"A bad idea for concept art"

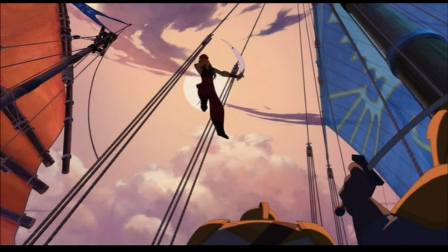[6:45]
Same kind of idea happening here to get the action-packed silhouette.
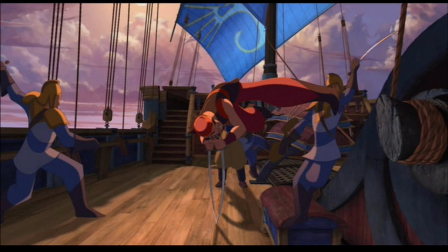[6:51]
So temperature wise the sky is warm enough so that the blues really pop against it giving a nice action but there's also enough cool and neutral in the sky so that the reds of Sinbad also pop against it strikes a nice balance.
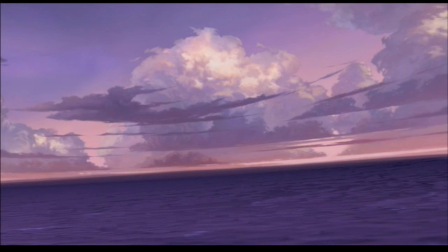[7:12]
Okay, I'll just let you take a closer look at the design of that sky.
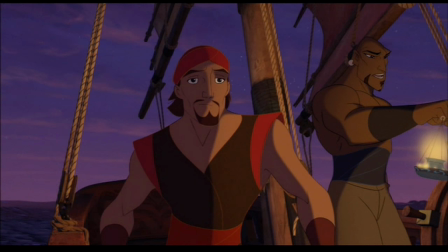[7:19]
We'll keep rolling through here a little bit of nighttime and
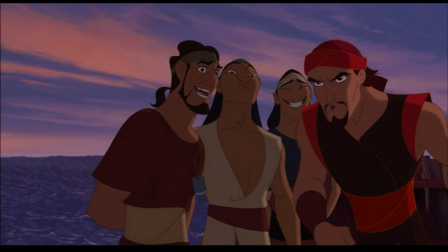[7:24]
the skies continue to be designed to bring emphasis to the character faces.
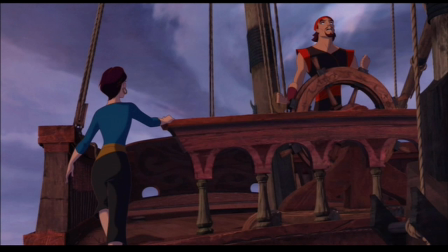[7:33]
Some subtlety as the mood starts to change and
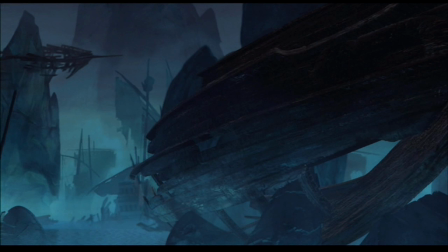[7:39]
Sinbad and his crew gradually drop into this very moody and mystical environment and
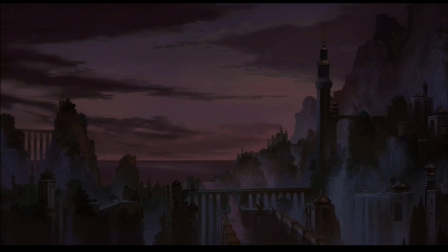[7:47]
meanwhile back at home this once beautiful place falls under a spell of darkness.
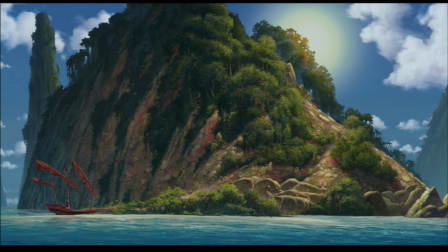[7:55]
I also want to point out that even on a bright sunny day when you have a clear sky you can get quite a deep blue that has a lot of value to it in fact in reality that's more common than
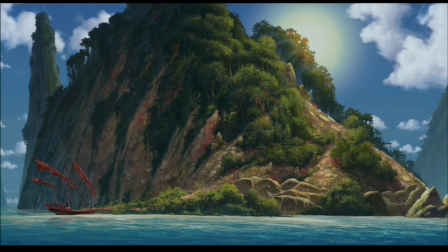[8:11]
not but if you watch the show this blue sky is pushed a little darker than normal because something quite unexpected is about to happen now
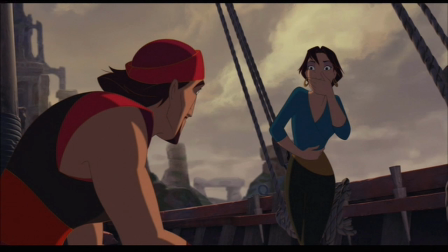[8:25]
moving to a quiet conversational moment in the film with a warm but neutral backdrop to play to that and
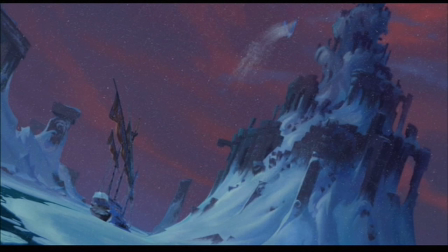[8:36]
if we're gonna have some snow why not put a sky in there that gives it a real magic and speaking of
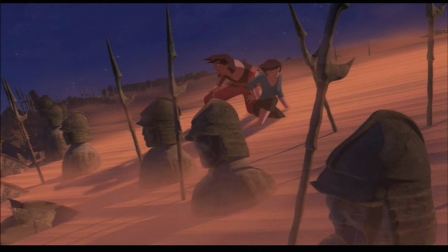[8:43]
magic okay and here's a pretty blue nighttime sky that actually creates a surreal contrast with the landscape and
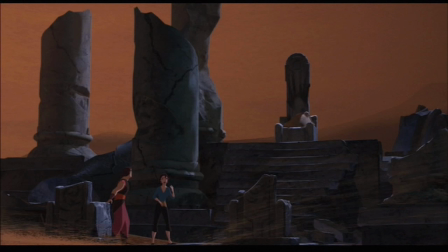[9:01]
to continue the surreal quality a hot sky set against a cooler foreground and
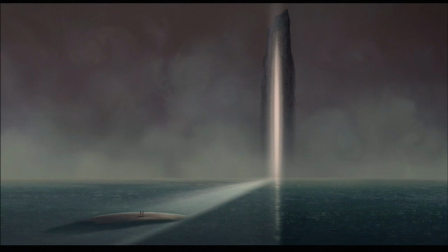[9:12]
with all the busy clouds that have been appropriate in other places this is definitely not the time for that and
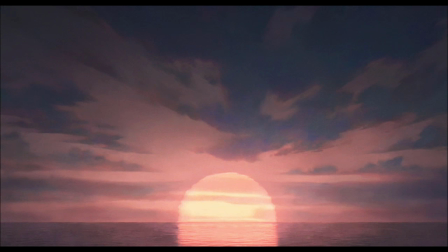[9:24]
now we move to the very dramatic execution sequence and
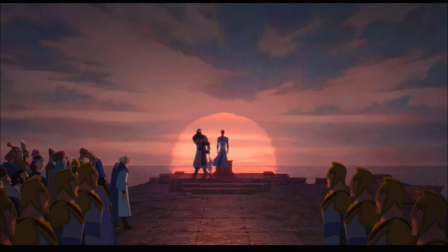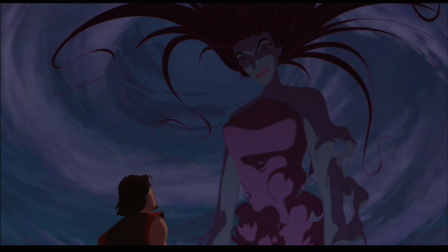[9:38]
you won't need me to keep saying that the skies always have a purposeful quality
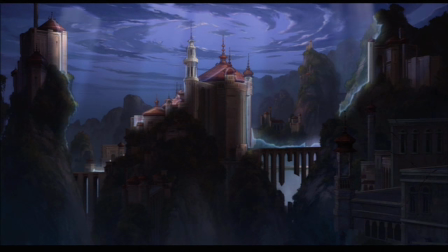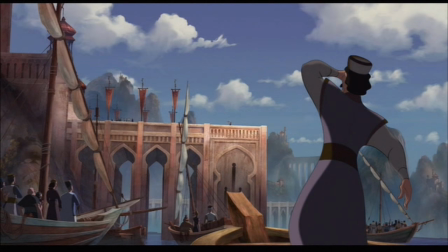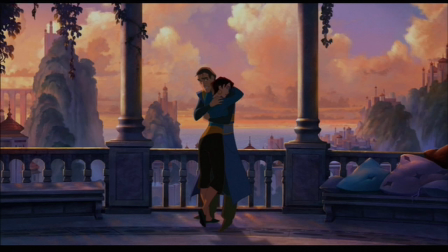[9:54]
and yeah of course we have to wrap up with the sunset everyone knows so we're certainly not immune to cliches but hey if it works use it and
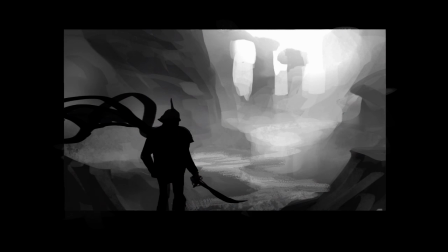[10:08]
that's exactly what my point is if it works by all means use it but make sure that you have options and in this business that's exactly what's required to take the audience on a complete rollercoaster
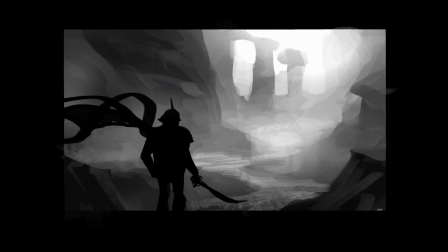[10:24]
ride that creates a compelling story and experience for them.